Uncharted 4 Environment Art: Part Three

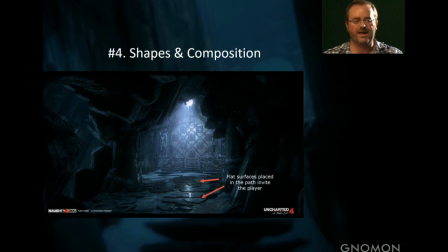Flat surfaces on the ground, people kind of just understand them as a pathway and it doesn't even have to be stone tiles like in this case like this these basalt floor pieces it can be debris it can be anything that kind of forms a pattern that the eye picks up on and the
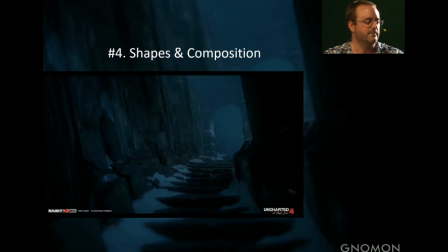player will sort of naturally be torn be drawn along it here's
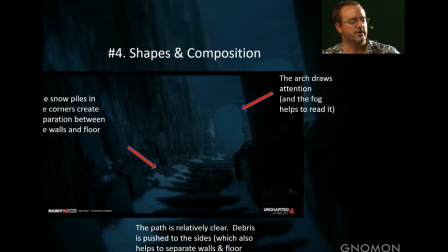another stairway we have an arch it's a man-made structure we use the fog in the environment to like separate the arch from the the area behind it which gives it a good read the path that the player is gonna walk
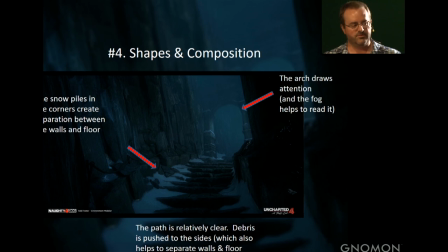on we try to separate the floors from the walls and we do this in pretty much every environment you want the path to be fairly free of debris it doesn't look too cluttered maybe had a little bit of detail here and there but it looks like something that's sort of drawing you in and you kind of frame the edges of it with snow and debris and push everything
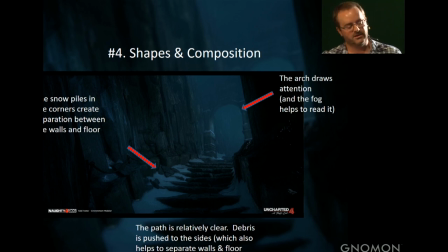to the outside and that gives a really clear defined path and
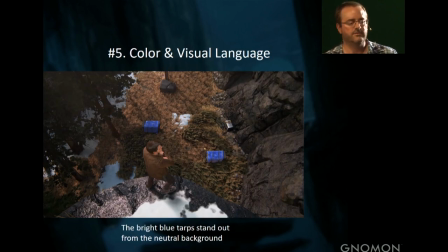then number five we use color and visual languages kind of related to each other in this case Scotland in the exterior you have these tarps these bright blue tarps covering what our cover objects before the player drops down into what's going to be a combat space so he looks
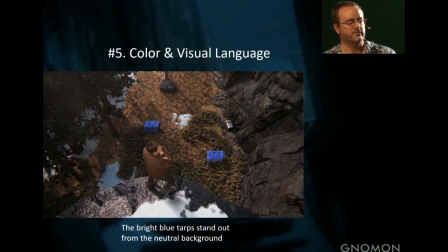down he sees these things it's obvious it stands out from the kind of like neutral colors of the environment and going to get shot, they're going to have to know where to go, they're going to immediately go for the cover objects.
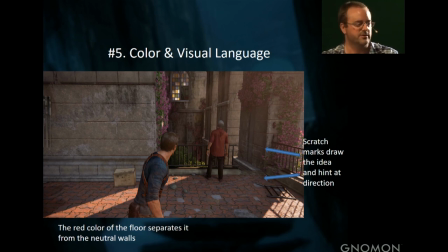And here's a little bit more complex situation where it's kind of difficult for the player to know where he's got to go because we want him to go through this window that's off in the distance, but it's not necessarily super inviting, so we try to really be a little more heavy-handed. In this case,
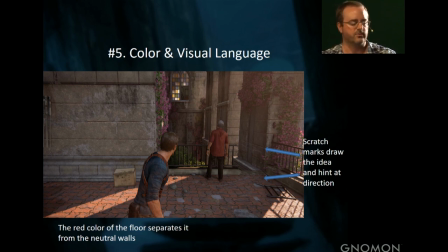a texture artist puts scratches on the ground and across the wall that's to the right that we want them to kind of hop out onto we break away the railing and then we have we clear the path of the for the player visually along the walls hoping that they will
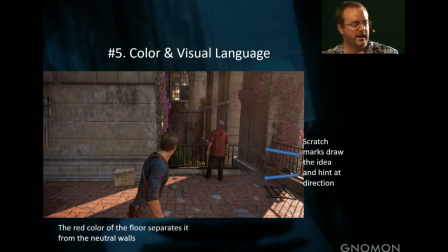notice the ledge grabs and then the brightly colored window with a missing pane in the distance and then once again we this is sort of standard gameplay stuff but we separate the color of the floor from the wall so the player can easily read okay here's a floor here's a wall there's a
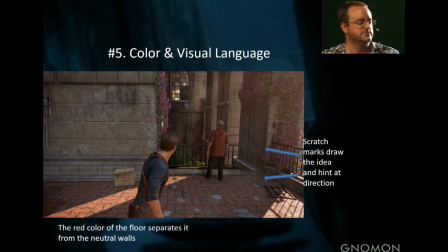window I think I can get through that window and of course we use edge grabs or I'm sorry edge highlighting on top of all the surfaces that Drake can grab it's a shader trick or technique that we blend usually with vertex colors so you can the player can easily see which surfaces
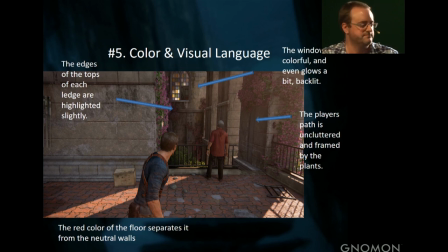are grabbable and
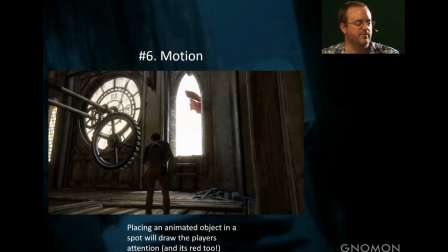then if we really need to be heavy-handed we throw in an animated object that's bright red and put it behind a glowing white background and then they'll hopefully notice it and walk through the window or climb over the window so
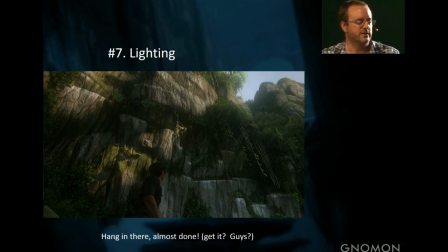yeah that was motion and then number seven is lighting which is we don't need lighting artists here today but that's critical too for readability and environment leading a player through it in this case this was also from PSX demo we kind of committed a design sin by placing an object above the player's
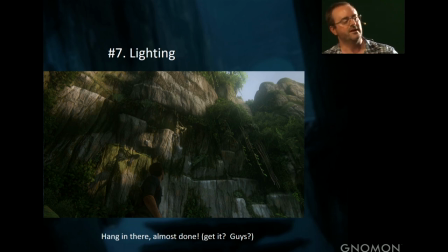head and we wanted to make sure they saw it it was important that the thing be high in the air because in this case drake's about to get his piton which uses for climbing the pitons attached to the rope that this uh dead pirate is hanging from so the player has to look
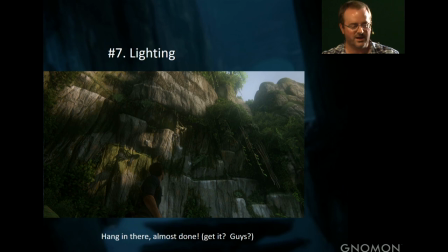up and notice the skeleton and then realize, okay, that's our goal. I'm going to climb up this wall. So in this case, we hit the skeleton with a dynamic light, with a runtime light.
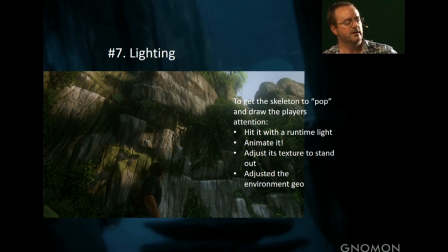We animated it, right? That helps players see it. We then cleared off the wall where the shadow from the runtime is being hit so that the shadow was huge and animated also because the guy is animated.